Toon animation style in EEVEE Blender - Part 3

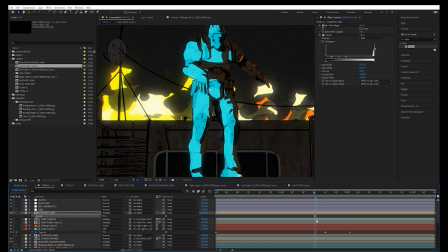16:29 This character line overlay I'm realizing is pretty intense, so I'm going to drop the opacity on that just a touch.
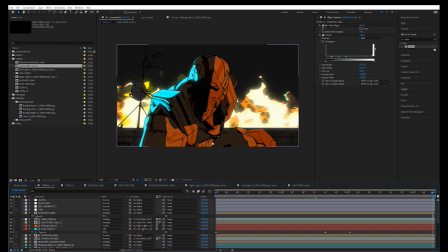16:36 And it looks fine in this close-up, but that was a little too aggressive right there.
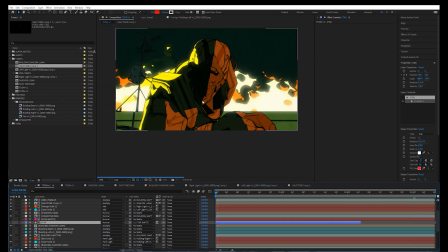16:42 And of course, endlessly tweaking, I went in and just added a color grade layer,
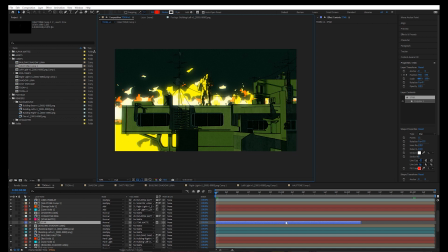16:49 made the shadows of the shot more of this kind of foresty, minty green color,
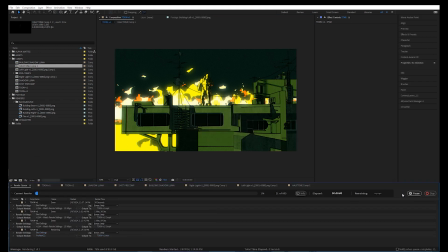16:57 and just gave it an overall look that I think ties it all together. Now, I do think our main character here in the beginning of the shot definitely blends into the fire too much, and I think some of the lighting could be adjusted. And if this were for an actual project, I would go through and revise this a little bit.
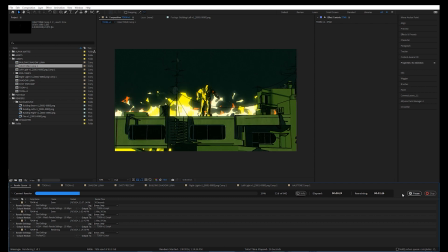17:16 But I think the shot is still pretty cool. I think it looks a little badass, looks animated, and is a really powerful way to use Blender to do some animation that I certainly could never do if I had to hand draw it,
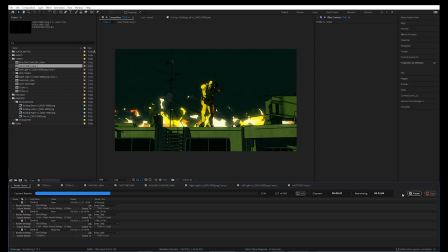17:30 but also brings the power of working within 3D to various looks and styles. And if you're freelancing, especially if you're a visual effects artist, a filmmaker,
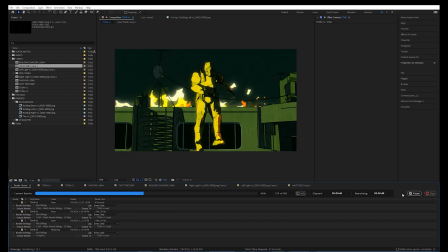17:42 knowing these tools and having them in your tool belt definitely helps so that you can accommodate various projects.
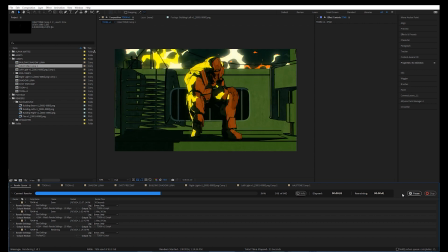17:49 Like I did a couple toon-style animations like this for a few different clients,
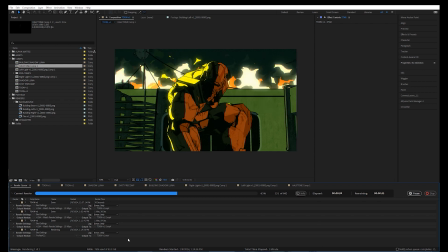17:55 and it was all because I just thought, hey, this is cool, and I gave it a try, even though I'm not,
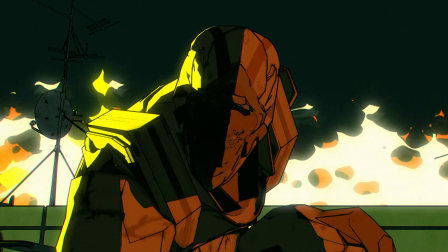18:02 an animator per se. So thanks for watching this tutorial.
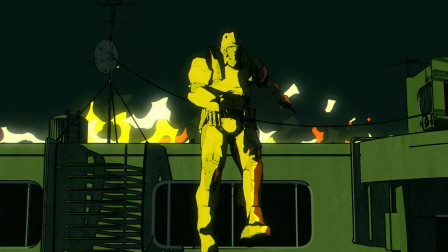18:06 Let me know if you found this helpful in the comments below, and also send me links to your stuff on social media.
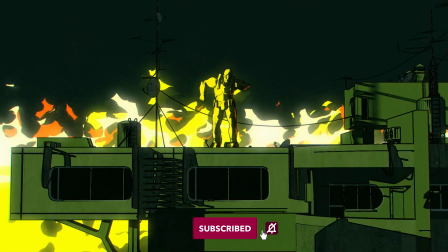18:12 There are links in the description for discounted Boris effects.
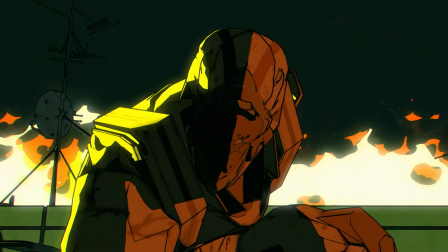18:17 You can get 15% off on if you follow those links. The discount shows up when it's in your cart. You did it. You made a toon-style animation in Blender. Hopefully you found something in here helpful.
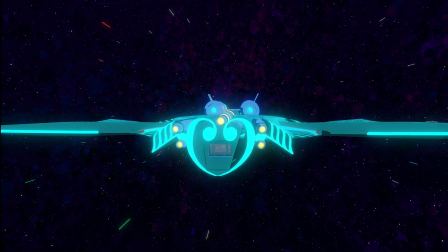18:28 I know for myself, sometimes I've done fully toon animated shots for music videos, for example,
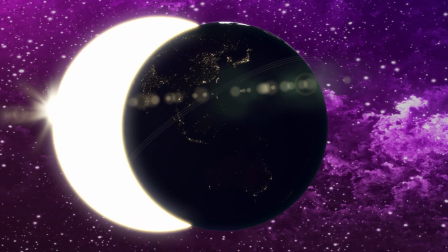18:35 but little techniques throughout this tutorial I've also implemented for holograms and some other just VFX compositing shots as well.